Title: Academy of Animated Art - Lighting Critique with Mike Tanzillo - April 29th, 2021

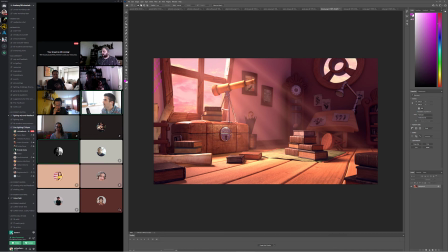41:23 I'm looking outside, and let me just mock this up real quick. I think that we might want to go a little brighter outside this window.
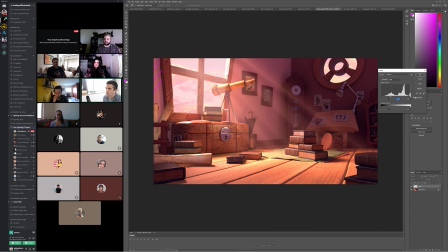41:40 Maybe. Let's see. All right. It's down a little bit. And then let's do this too.
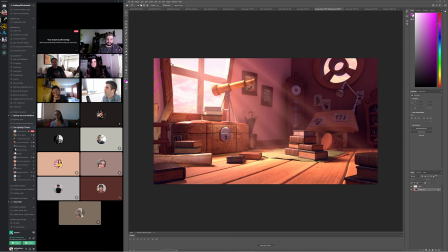Just create a little more glow. All right. Maybe I'll push this over the top.
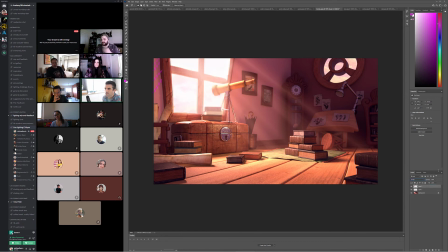42:17 Yeah, that might be a better indicator of it. Yeah, I think I could just because I think the exposure on the sky out there could go a little bit brighter. Maybe not quite up to this level. What do you guys think of going a little brighter on that? Just because again, like outside of the room.
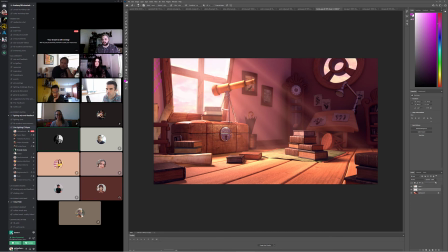42:36 I think it looks better brighter. Yeah. Right. Maybe not to the extreme, but like, yeah. But something more like that. Yeah. I think would be good because then it's like, because all the lines are.
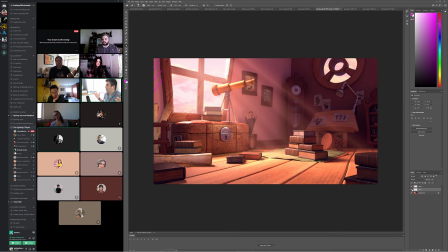42:49 Because like when you want to create God rays, you want it to be out of like something bright and glowy and happy, and that's the source of that. And then that falls into the room. And I do think that we could probably go a little, like if we want to focus in on these books, I think the books themselves can go a little bit brighter, especially these. And then,
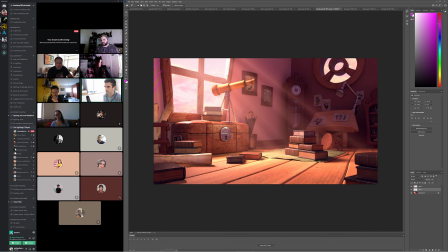43:10 yeah. Okay, I'm not doing it that way. That was frustrating. Try it this way. Because I think if we want to focus in on these,
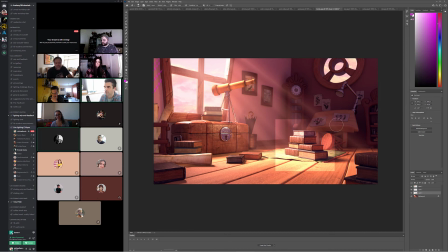43:30 because it feels like that's where, you know, these are some sacred texts or something, and we're kind of getting that. I think the overall color of the books could go a little bit brighter too. And then the pages may even you may even want to make those a little less dingy and a little more saturated.
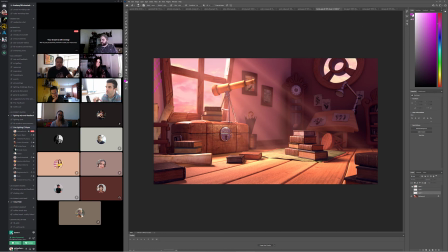43:49 Okay. Yeah, but overall, this is yeah, you're making some really nice progress on this one. Cool. And then same thing with this window over here. Make that a little bit brighter too.
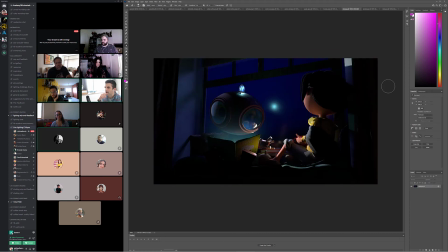44:04 Cool. All right, Dani. I'm not crazy about this spot out here. I don't know, like, just because I'm not quite sure what it is. I don't know if it's a reflection in the window. I guess it's the reflection of the book. Is that what it's meant to be? Reflection of the light bulb on his head. Oh, I see.
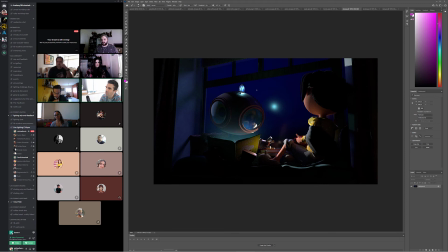44:24 You know, if I could see him a little bit more, you know what it was? Is I saw it and I was like, is that supposed to be the moon? Yeah, I guess we're just not seeing enough of the other reflections to really sell that.
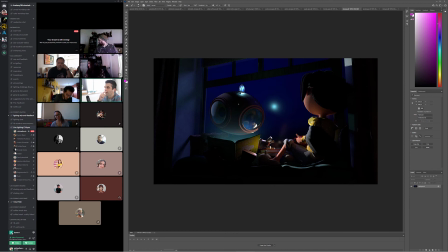44:39 And then, with that being kind of bluer, I'm kind of questioning as to why, like, where the neutral light on her is coming from. because I don't see it from outside the window. That feels very blue. All the lights here feel blue and green, but she's getting hit with like kind of this neutral light that doesn't have a source.
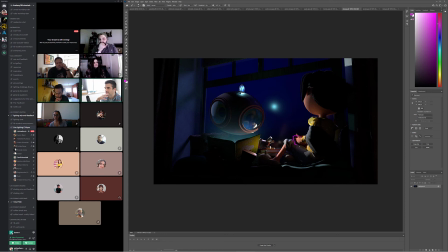44:59 And then the light that is coming in on her it's like very sharp shadows on some of this stuff. But, and then if the book is going to be glowing like this, I would expect it to hit his face a little stronger.
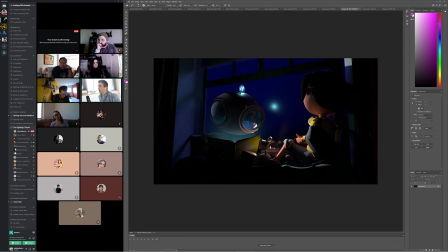45:16 Just like, you know, again, I like the Pulp Fiction when they open the briefcase thing and the light glows up on them.